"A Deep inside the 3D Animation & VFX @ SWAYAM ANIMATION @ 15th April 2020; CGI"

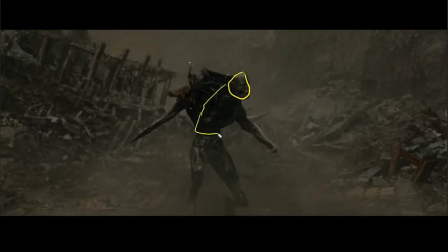And then he's animated, doing his thing, as one character. Then you have this other one that right now is invisible. Okay, so not there, but what you're doing is you're running this kind of ink pass that's spreading up over
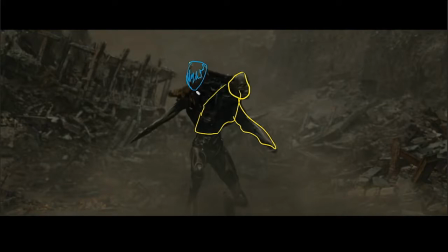the body. So as it moves out, it looks like it's forming it, but all you're really doing is having another character and having particles or texture, I would assume particles, spreading out over the body to kind of formulate the entire character. So then over the next few frames,
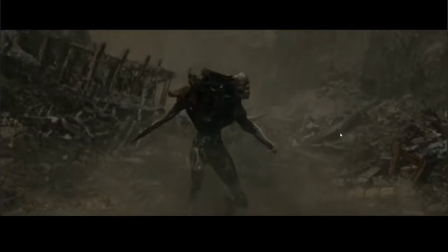it would go from nothing to suddenly being a complete character. And so it looks like it's coming from nothing, but it's actually, like, especially the arm is a good example of this. Oops.
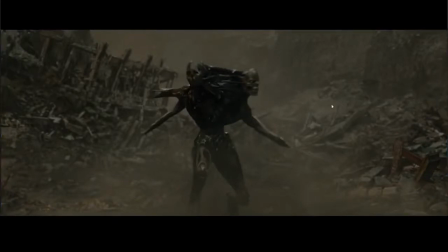The arm's a good example of this, where you can see it growing out over everything, and it's more
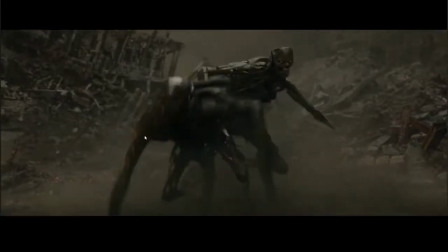just having the effect spreading out over the whole thing.
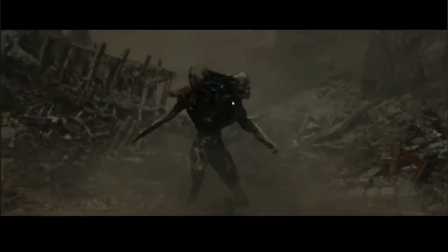And then finally, because you've got a 3D character and then one kind of just growing out of nothing, you have that additional layer here, which is tying the two together. So you have this kind of liquid particle pass that
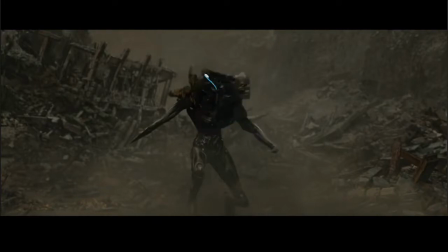initially starts out as a few strands that are just kind of connecting the two together. And that way this feels like it's not coming out of nowhere, it's actually growing out from this character. So basically 3 different elements to build out the entire effect.
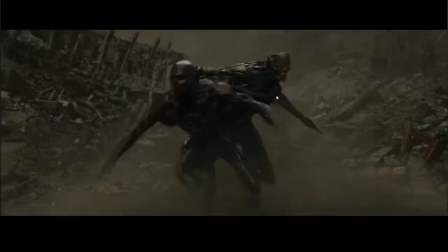But, you know, looks cool, it's a quick effect, and that's the main thing, is that if this wasn't quick, then it would be an entirely different thing.
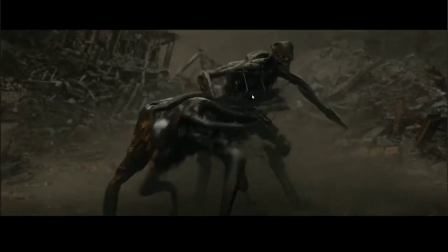But having these strings, even after he's like fully formed and running away, having them kind of follow through, it just makes it feel like it's still feeding off of the other one.
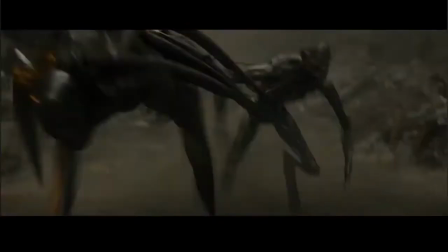And I guess it also helps give reason to have those tentacles.
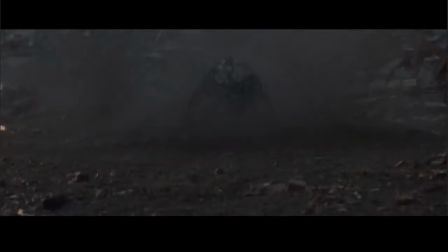Okay, so I haven't actually seen any of this stuff yet. I had one of my team put together these clips, so it's kind of interesting getting to see this a little bit more closer up.
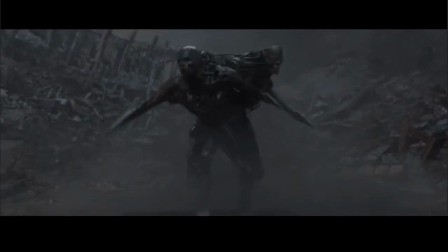Yeah, so this is kind of interesting. It's exactly what we were just talking about.
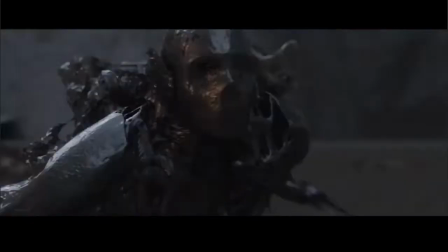So if we were to look at something like this, it's basically, like I said, it's a 3D,
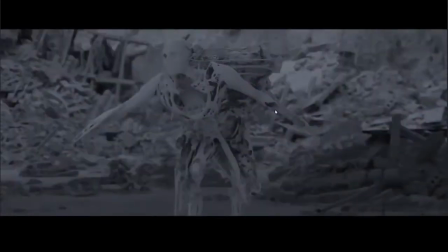like a particle system that's spreading out over the body, kind of formulating all of this stuff.
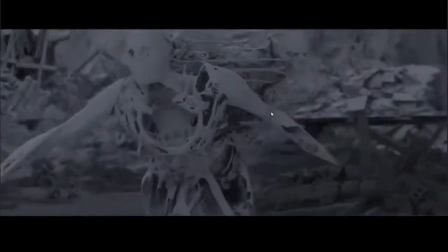So this would be kind of fun to do something like this, to maybe put something like this together.
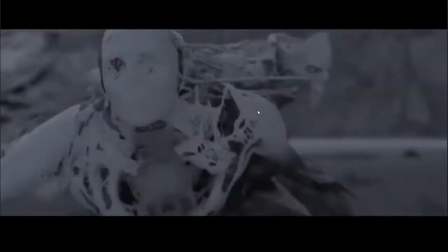Again, if someone wants a tutorial, maybe leave a note in the comments, and I could put something like this together.
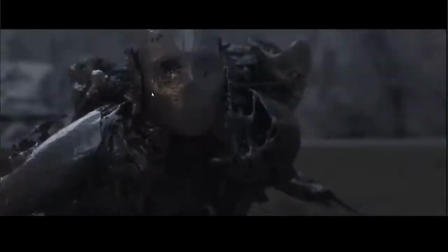But it's basically just having a particle system growing over the entire thing,
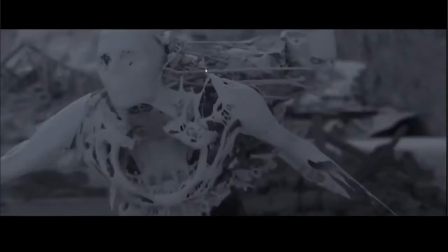and then having that separate system here, which makes it feel like it's feeding off of each other as well.
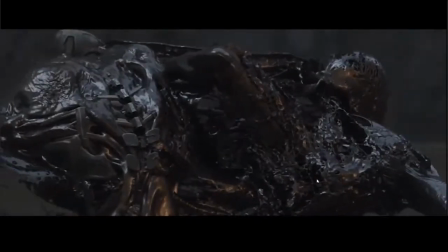So yeah, you can see the whole particle system effect.
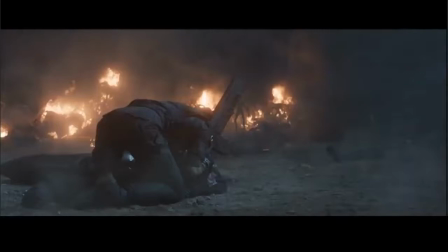And so this is one more clip. I think this is the last one. It is the last one. So this here, like I said, like before, it's pretty much an entirely digital environment.
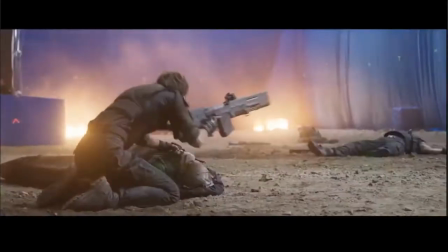Foreground there is practical as it blends in. So there's the action shot.
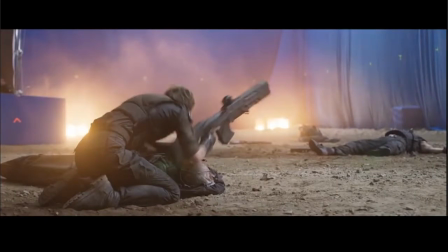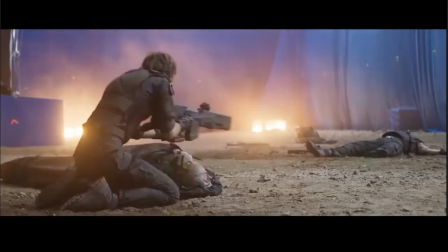There's the digital shot.
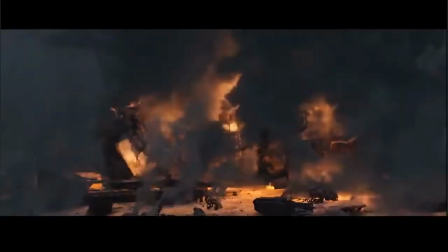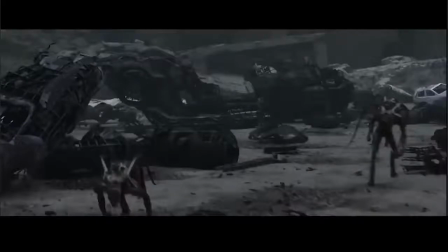Sorry, I'm kind of obsessing over these cars now a little bit. Okay.